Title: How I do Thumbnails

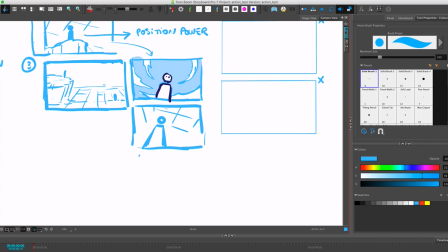687s
lines are like converging towards like a higher point instead of being like parallel so that's a trick so here you can also do like some tricks with clouds like you know like ooh like maybe these clouds are kind of like we're kind of like they kind of like point towards this bad guy
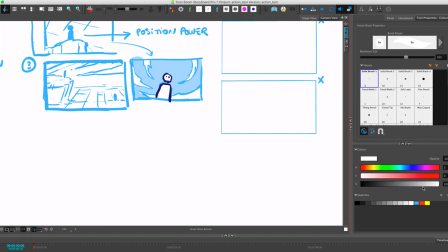707s
a little bit more yeah so that can help with like kind of creating angles I'm someone who's like very much into cheats and then uh let's say
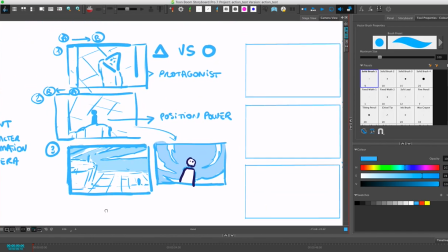722s
let's say like this is now we're gonna be like okay you
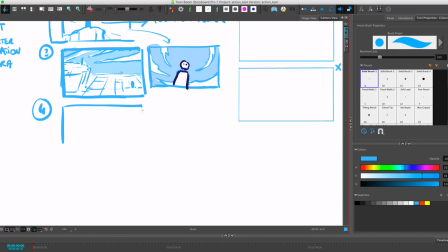728s
know like spaghetti western they've looked at each other for a bunch of time all right tensions at its uh top someone's gonna start so um i think with action what you kind of really want to do is you i mean i think
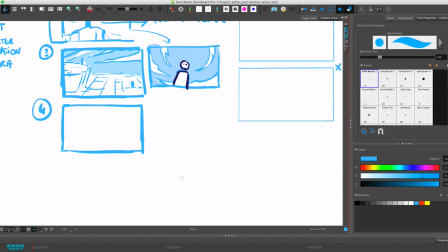746s
in an anime they do that really well also is breaking down all the
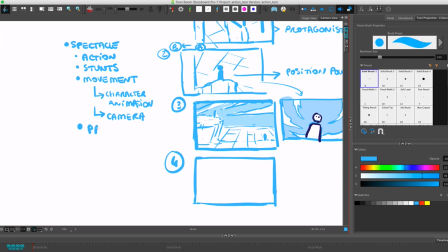752s
moments so I'm gonna kind of so pacing and pacing is actually this is actually a really tough skill to master I think people who are like musicians have like for them it kind of comes naturally but pacing is really important actually because you kind of want to have
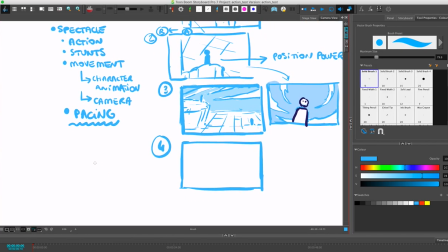772s
moments when things are going fast and then things are going slow and then uh i like to compare it a lot to like edm music because uh edm is really good at doing this like spectacular pacing like you know those like uh tracks that kind of go like you have your
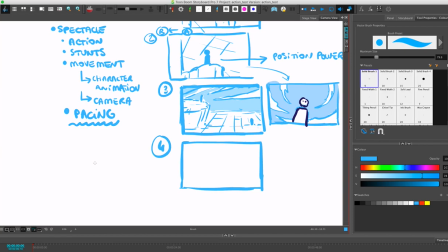790s
beat and you kind of like okay i know like i kind of i'm getting a feeling what the scene is like this track is going to be and then they like ramp up with like those um i'm really terrible and musical yeah
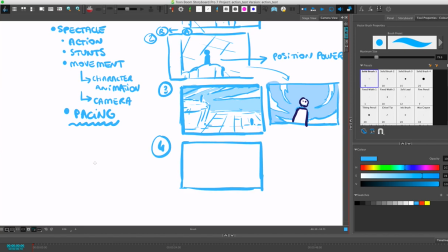803s
and then like they have like and then as things are ramping up then like you can kind of be like uh oh wow like maybe it's like the character is running you know like that's kind of like the feeling that you get is like they're running or like they're they're aiming a shot and then like you have
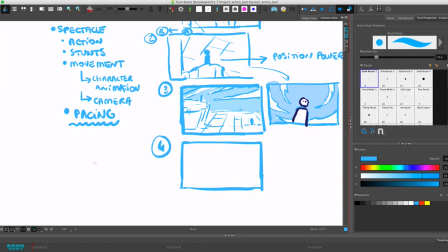819s
like the bass drop and then it's like like it's kind of that moment when everything is still and you're kind of like uh kind of like gasping for your next breath and And then like when the drop actually hits, that's when like your punch actually hits or like whatever like your character is doing.
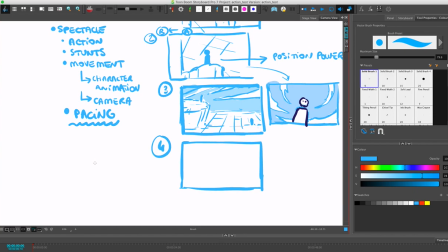835s
So I think a lot of that is really important to remember because it's like that's kind of what's going to give your audience that feeling of like kind of being on a roller coaster. Because that's kind of ideally that's the feeling you want to achieve.
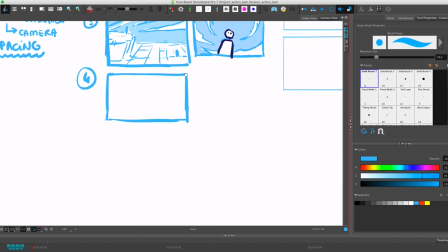849s
And those shots are kind of like all of these shots are going to this is kind of like setting the beat.
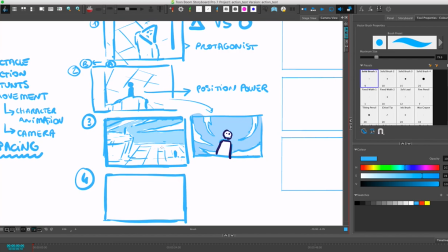855s
Right. You know, like you're kind of like this guy,
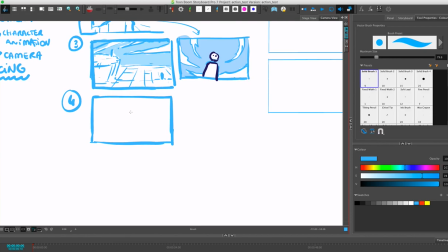857s
this guy. this environment and then okay like let's start this so maybe like we have um this like the character is gonna have an a and b pose which is like a is like a start pose usually um so a start pose what a
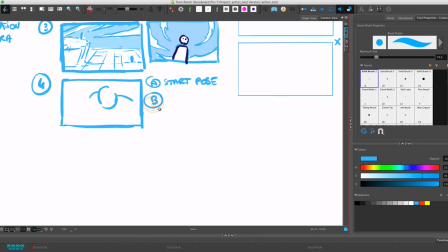873s
start pose is is kind of like um like a resting like either it's a pose from a previous shot just to hook up the shots or it's a pose uh that is like kind of like a more resting pose so So, like, here is going to be our B pose, and our A pose is probably, like, oh, I forgot, he's a triangle head.
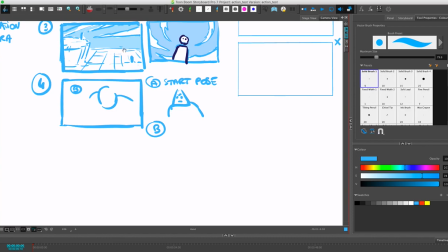895s
So, he's kind of like this. It would be a pose that's very similar to this. He's kind of like this, and then as he's going to be, like, okay, here we go, he kind of, like, goes like this, right?